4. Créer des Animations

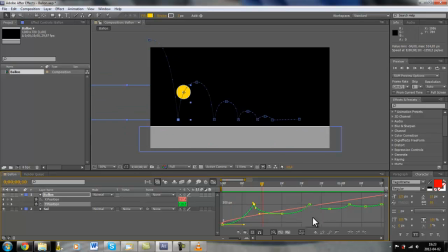Le logement ici est peut-être un peu trop important. Je vais juste venir le corriger pour que le résultat soit mieux. Parfait.
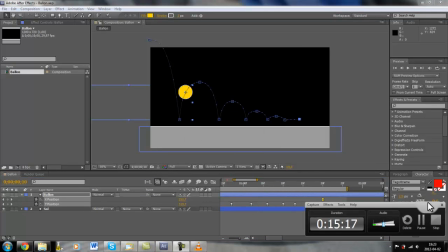Alors, voilà. Nous sommes sur la bonne route. Alors maintenant, qu'est-ce qu'on voudrait venir faire? C'est modifier, comme je l'avais dit plus tôt, la position de X par rapport à notre animation.
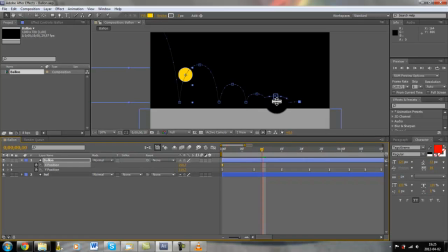Alors, parce que présentement, c'est un peu moyen, en fait. Ça fait juste un mouvement linéaire, comme vous le voyez, de gauche à droite en allant à la position. Alors, on voudrait voir ça.
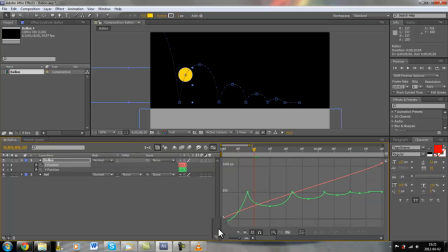Et puis, en sélectionnant uniquement l'axe des X et les points qui lui sont rattachés, en ayant bien sûr l'outil de sélection de sélectionner, en venant sélectionner
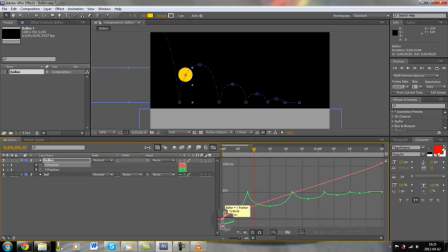les deux points qui lui sont rattachés, alors celui-ci et celui-là, là je suis arrivé en faisant un double clic sur l'axe des X. Alors on voit que ça m'a sélectionné ma courbe linéaire, voyons, ça n'a aucun sens, en fait, ma fonction linéaire.
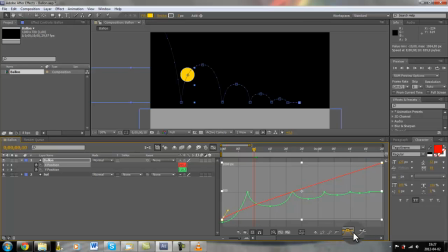Alors je viens lui appliquer un lissage de courbe. Et on peut voir que ça vient directement jouer sur la position de mes axes et de mes points d'intersection dans mon graphique. En venant étirer cet axe-là,
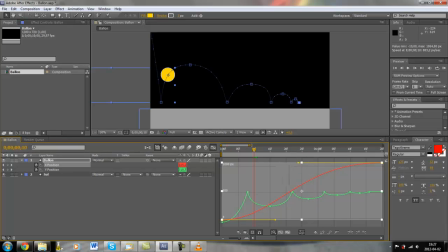alors on vient l'étirer, et puis au point ici, lui-ci, on va revenir le mettre en fait en linéaire. Alors ça va être une pente accélérée le mouvement.
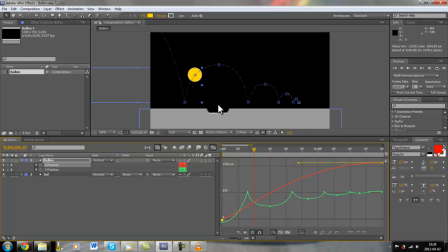Et puis finalement, ça va ralentir à force que l'animation avance dans le temps. Alors, le prévu RAM. Parfait. Voyons voir. Puis voilà. On peut voir que le résultat jusqu'à date est assez plausible.
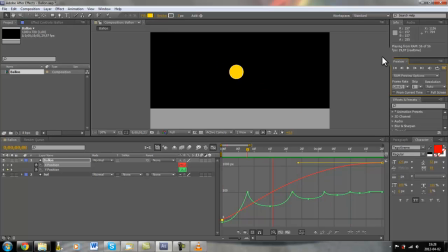Seulement, on pourrait venir lui ajouter un peu plus de réalisme encore en justement déformant la balle lorsqu'elle atteint le sol. En fait, créer une animation normale, parce que c'est ce qui se passe lorsqu'on ralentit l'image d'une balle.
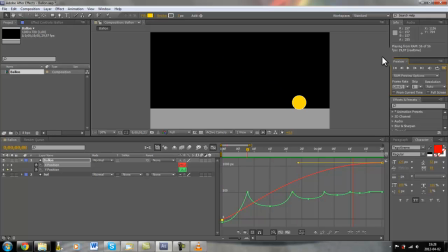Lorsqu'elle touche le sol, elle se déforme pour redistribuer l'énergie vers le haut et finalement se rediriger jusqu'à temps qu'elle n'ait plus d'énergie. Alors voilà ce que nous allons faire immédiatement. Parfait, alors embarquons-nous peut-être dans la partie la plus compliquée de ce tutoriel, mais non, loin d'être incompréhensible.
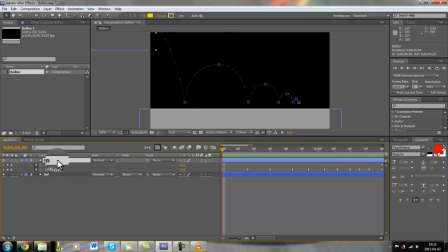Alors, si on fait dérouler les menus de transformation de notre ellipse, alors dans contenu ellipse,
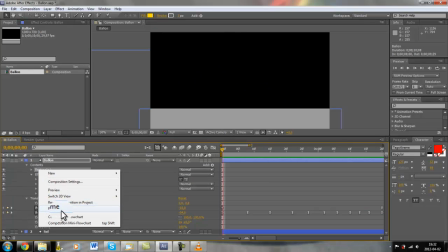où il y a un rectangle ici, hein, qu'on ne souhaite pas, on va pouvoir le supprimer, parfait.
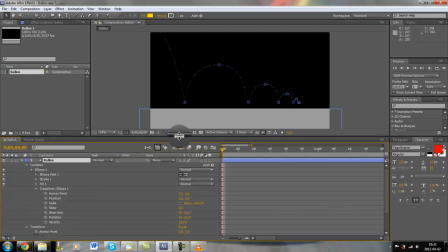Lorsqu'on va dans transformation, on peut voir que, pardon, ça on voit rien, on peut voir
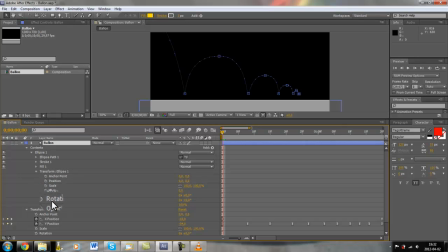l'échelle qu'on va pouvoir modifier, scale, puis aussi rotation. Alors, si on avance à notre premier point, on va pouvoir venir mettre un keyframe sur la rotation et la grandeur. Ici, on va venir l'aplatir peut-être avec des valeurs de 135.
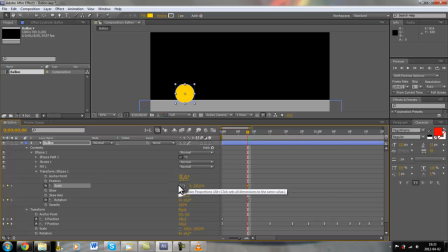Et puis, bien sûr, fauter les contraintes de proportion ici pour être capable de pouvoir le modeler comme on le veut. Et puis, le mettre ici vers 80. Bien sûr, on voit que si on le modifie, on va être plus loin du sol.
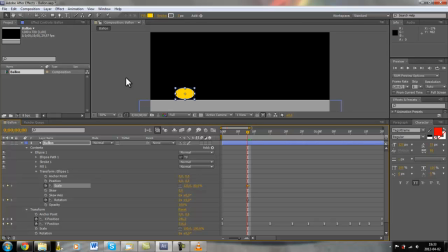On voit la petite différence ici. Alors, on peut le rapprocher du sol en utilisant les flèches du clavier. Parfait. Et puis, en même temps, ça change automatiquement à la position en Y, comme on le souhaite.
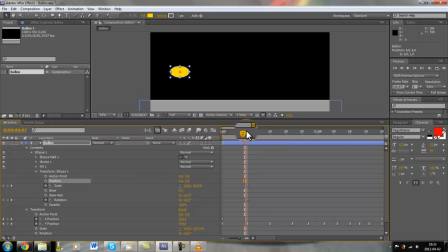Alors, voilà. Ensuite, on revient environ une image clé avant. On met une rotation sur notre ballon. Alors, une rotation de peut-être 30, encore 60, parfait.
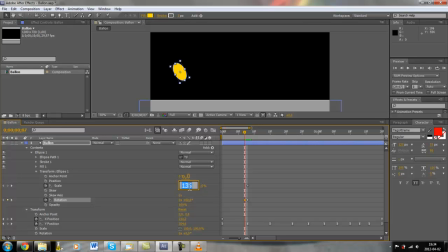On peut atténuer un peu la déformation, la mettre à 115 et la proportion à 95, parfait. Et puis, on revient à 0 avec des valeurs qui sont normales.
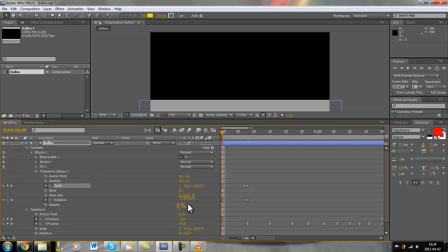Ici, 100 et finalement la rotation qui est à 0. Alors, on peut voir que si on avance, notre ballon se déforme et fait une rotation. et puis finalement pour remonter et rester aplati. Bien sûr, on va corriger ça immédiatement.
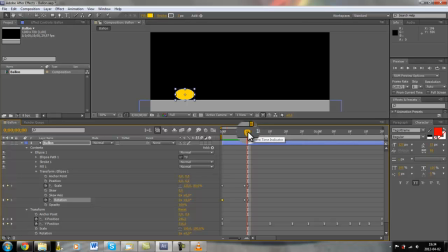Et juste pour vous dire, bien sûr, peut-être que l'animation pourrait vous paraître exagérée, mais faire ça va juste ajouter du réalisme à votre scène et justement plus de vie. Parce que des fois, quand on va essayer de reproduire en fait la réalité,
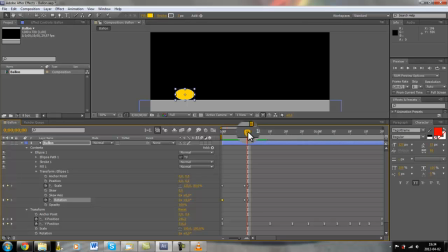ce qui est difficile parce que c'est si complexe qu'est-ce qui est fait partout dans le monde et puis le refaire à l'ordi contrôlé par nous-mêmes, ça vient de l'imparfait qui est nous, alors c'est difficile à recréer. Alors en l'exagérant, on peut juste s'assurer de bien l'avoir reproduit.
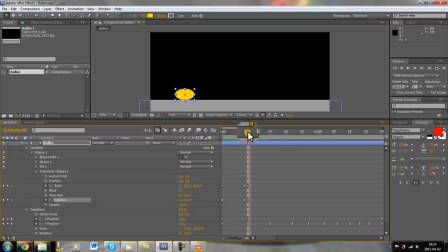Alors on va faire dans l'exagération aujourd'hui. Alors on va au prochain point. On vient changer la rotation pour peut-être 60 encore une fois. 60.
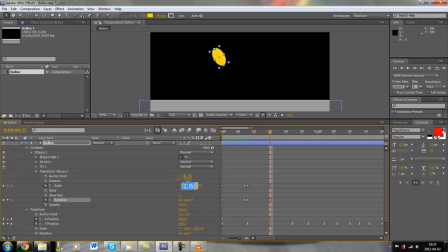Ensuite, on vient atténuer la déformation. Parfait. On va vouloir continuer ça pour le prochain point lorsqu'il arrive au sol. Alors, ces deux keyframes-là,
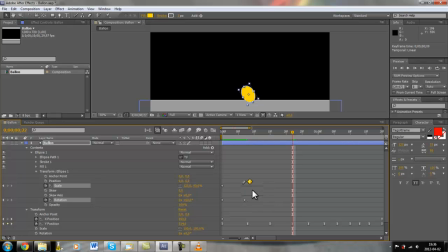on va les approcher comme si on venait tout juste de les mettre à une image clé de notre dernier mouvement. Alors, on a notre aplatissement. La déformation qui se fait.
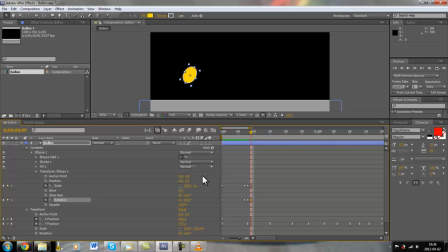La rotation doit se faire sur moins 60 à la place de 60. Comme ça, c'est comme si elle repartait et revenait à la normale. Et puis, à ce keyframe-là de position, on vient remettre les valeurs de départ comme si elles venaient
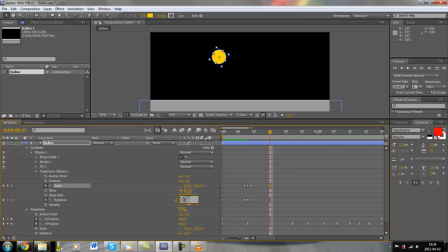fait revenir à la normale. Se stabiliser. Voilà le mot. Alors, pour la suite des rebonds, on ne fait que répéter le mouvement qu'on a déjà exécuté. Alors, en fait, les paramètres qu'on a déjà faits, on va venir les sélectionner,
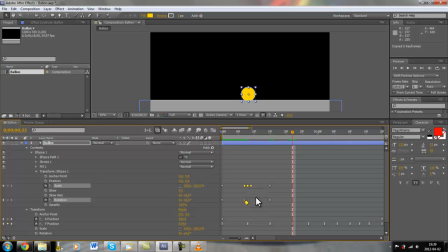faire un copier, un CTRL-C, ou encore aller dans Edit, Copy. On avance au point lorsque le ballon touche au sol. On fait CTRL-V ou encore Edit, Paste.
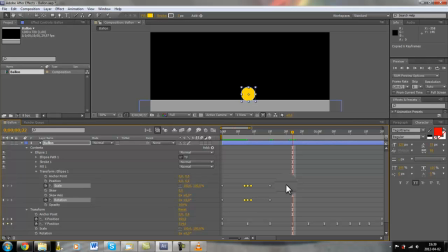Alors, dans ce cas-là, je sélectionne ceux-ci. Je fais coller finalement. Voilà, Edit, Copy. J'ai avancé dans la timeline.
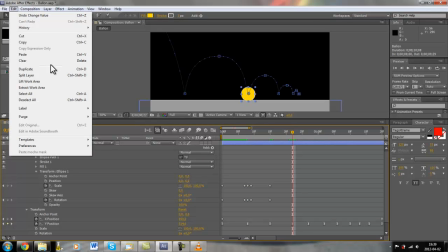Bien sûr, il faut avoir le calque de sélectionner. Paste. Et puis, qu'est-ce qui se fait?
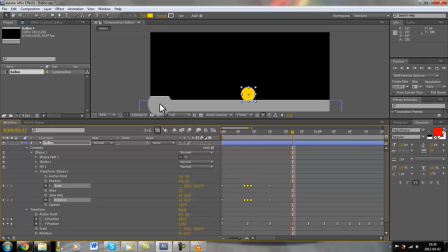C'est pas la bonne chose. Ok. Alors, ça, on vient le copier ici.
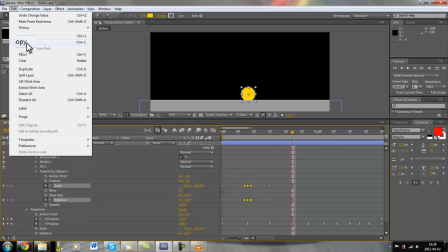On vient sélectionner ces deux choses-là. Edit, Copy. Finalement, Paste.
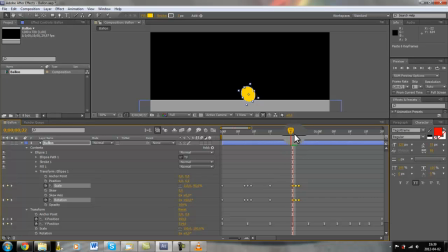Alors, la copie vient se faire où, en fait, le timeline est sélectionné. Alors, bien sûr, il va falloir le redécaler d'une image. Alors, le mouvement est peut-être un peu trop exagéré pour qu'est-ce qu'on vient de faire, parce qu'en fait, le ballon a perdu de la vitesse.
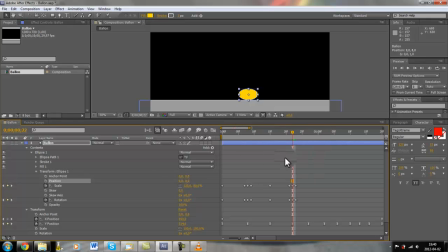Alors, on va modifier les paramètres un peu.